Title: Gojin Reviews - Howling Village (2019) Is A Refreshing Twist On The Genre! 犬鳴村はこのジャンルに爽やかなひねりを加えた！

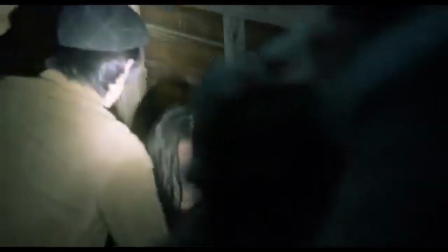Although Kenji clearly doesn't want to give up the child, he realizes that neither he nor Maya are in any position to raise it.
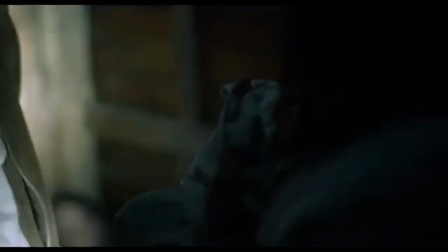This scene here being a phenomenal example of all individual artists doing their parts to tell the story,
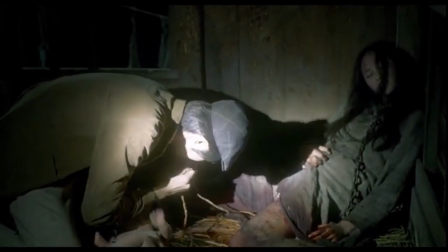from writers, actors, cinematographers, to the composer. Buckle up boys, we're now going to focus on the works of the composers,
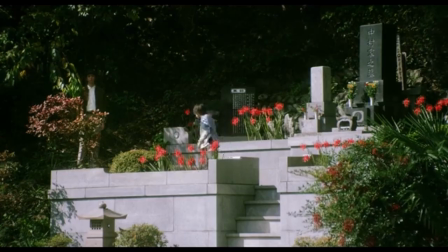Shogo Kaida and Shinusuke Takizawa, to talk about why their music elevates the events taking place to great heights.
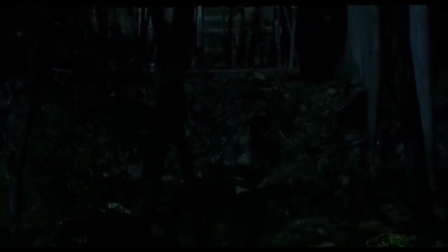First track we hear sets the tone well.
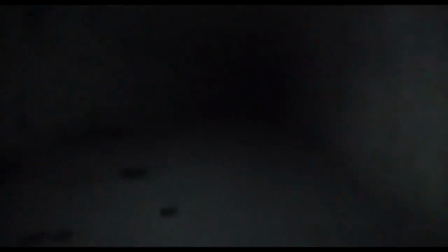Think about it, up to this point, it's been abstent of music, this being there to properly inject the vibe of those watching their video,
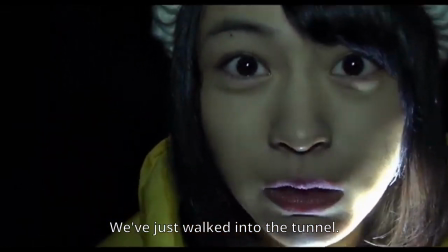but when it comes creeping in,
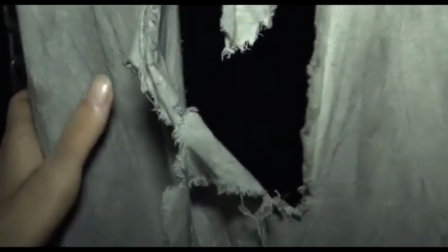the gradual progress from silence to getting more loud communicates dangers are coming closer
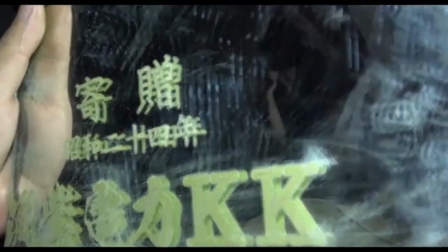and as a result feels more intense since it almost catches you off guard
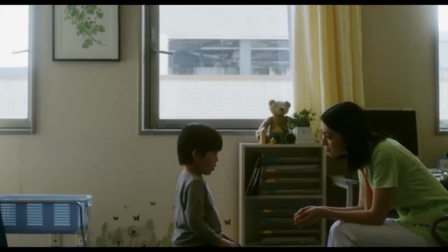during the kid's lone time with the nurse thank god she's not a school teacher
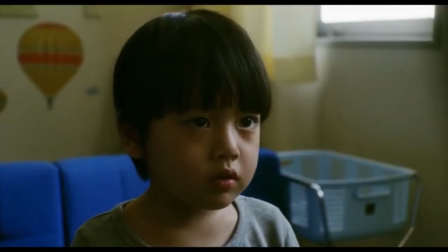the slow low-key score combined with the kid's straight face talking about how he can't reveal his mother's secrets truly captures the unease Kanata is
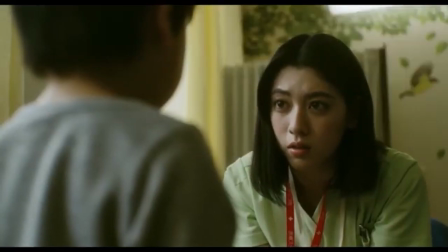feeling, serving as a proper introduction to our lead as it tells us all the core motivations we need to know at that moment in time, which only continue to get built upon.
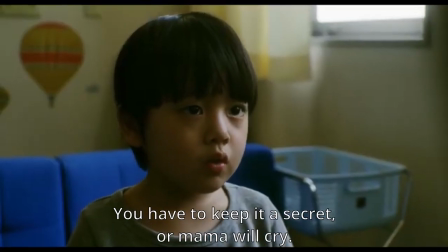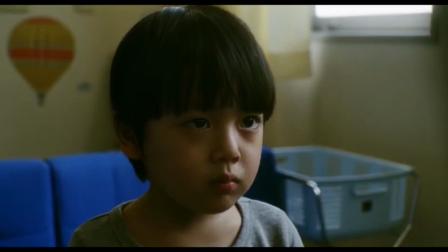Well, sorry kid, mama can go fuck herself right back to hell. But as established, There's an excellent communication of tragedy and loss featured in the soundtrack when Yuma's mother finds out he's gone missing It's high key and
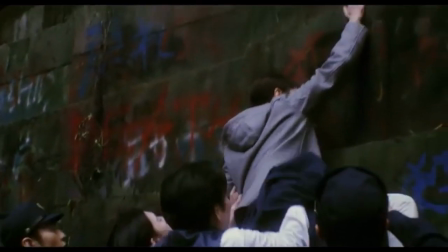dramatic because it says exactly what's going on a grieving in denial mother who hasn't accepted the supposed death of her son And as a result is willing
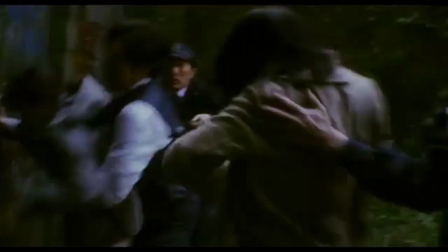to put her own life in jeopardy despite the fact it's fruitless
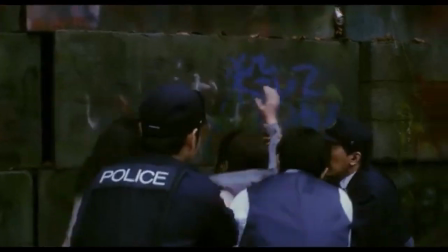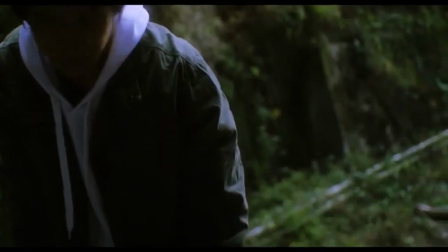It's a similar recklessness Yuma himself was going through if not for the difference of context in key areas.
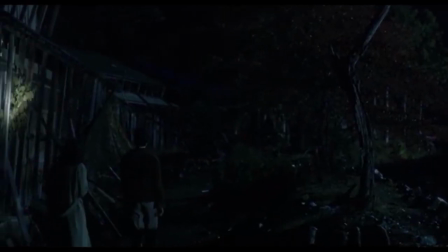But I digress. Kenji and Kanada's arrival to the village is appropriately soft and atmospheric.
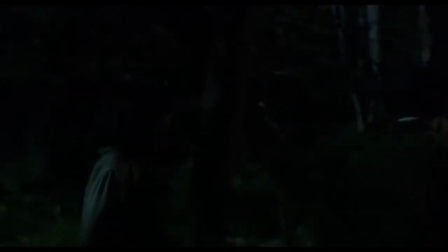It brings to light how they found the place, which not only solves the mystery of what's been happening, but it also carries both of their loved ones.
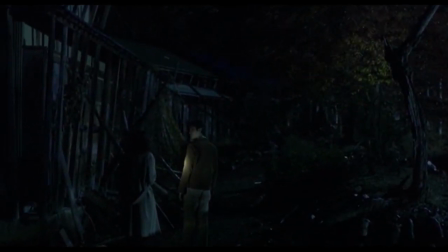It almost sounds like it was pulled straight out of a Silent Hill game, which also blends horror and elements of drama but some of the darker tracks are more aggressive for lack of better term but the intensity always builds upon the context look me in the eye and tell me watching this alone late at night doesn't make your skin crawl then i'll message your parents your grandparents your boyfriend your girlfriend your neighbor your fucking landlord and tell them that you're lying to Gojin.
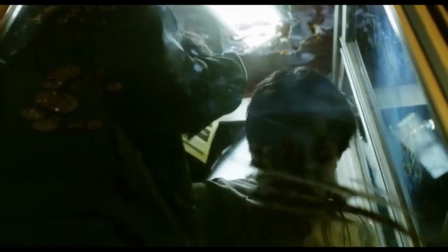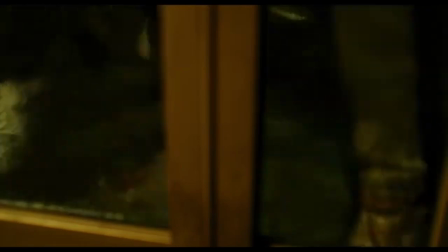The sinister sound of chanting gives vibe of doom.
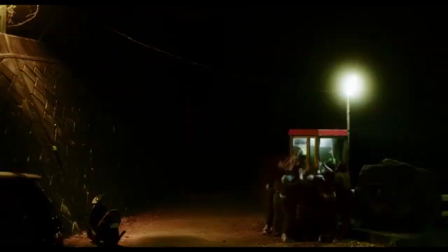I promise this is not a Doom reference, coupled with the fact it almost feels like the spirits themselves are singing it.
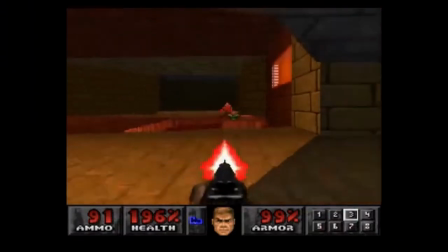Which hey, I guess that goes back to the PS1 port of Doom with some of the music, but okay, I'll shut up about Doom.
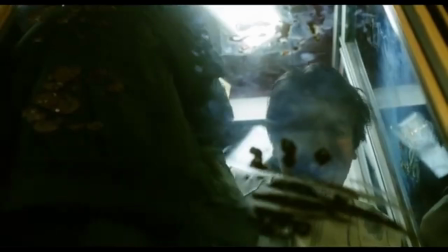Speaking of such, the phone booth scene took a lot more talent than you probably thought it did.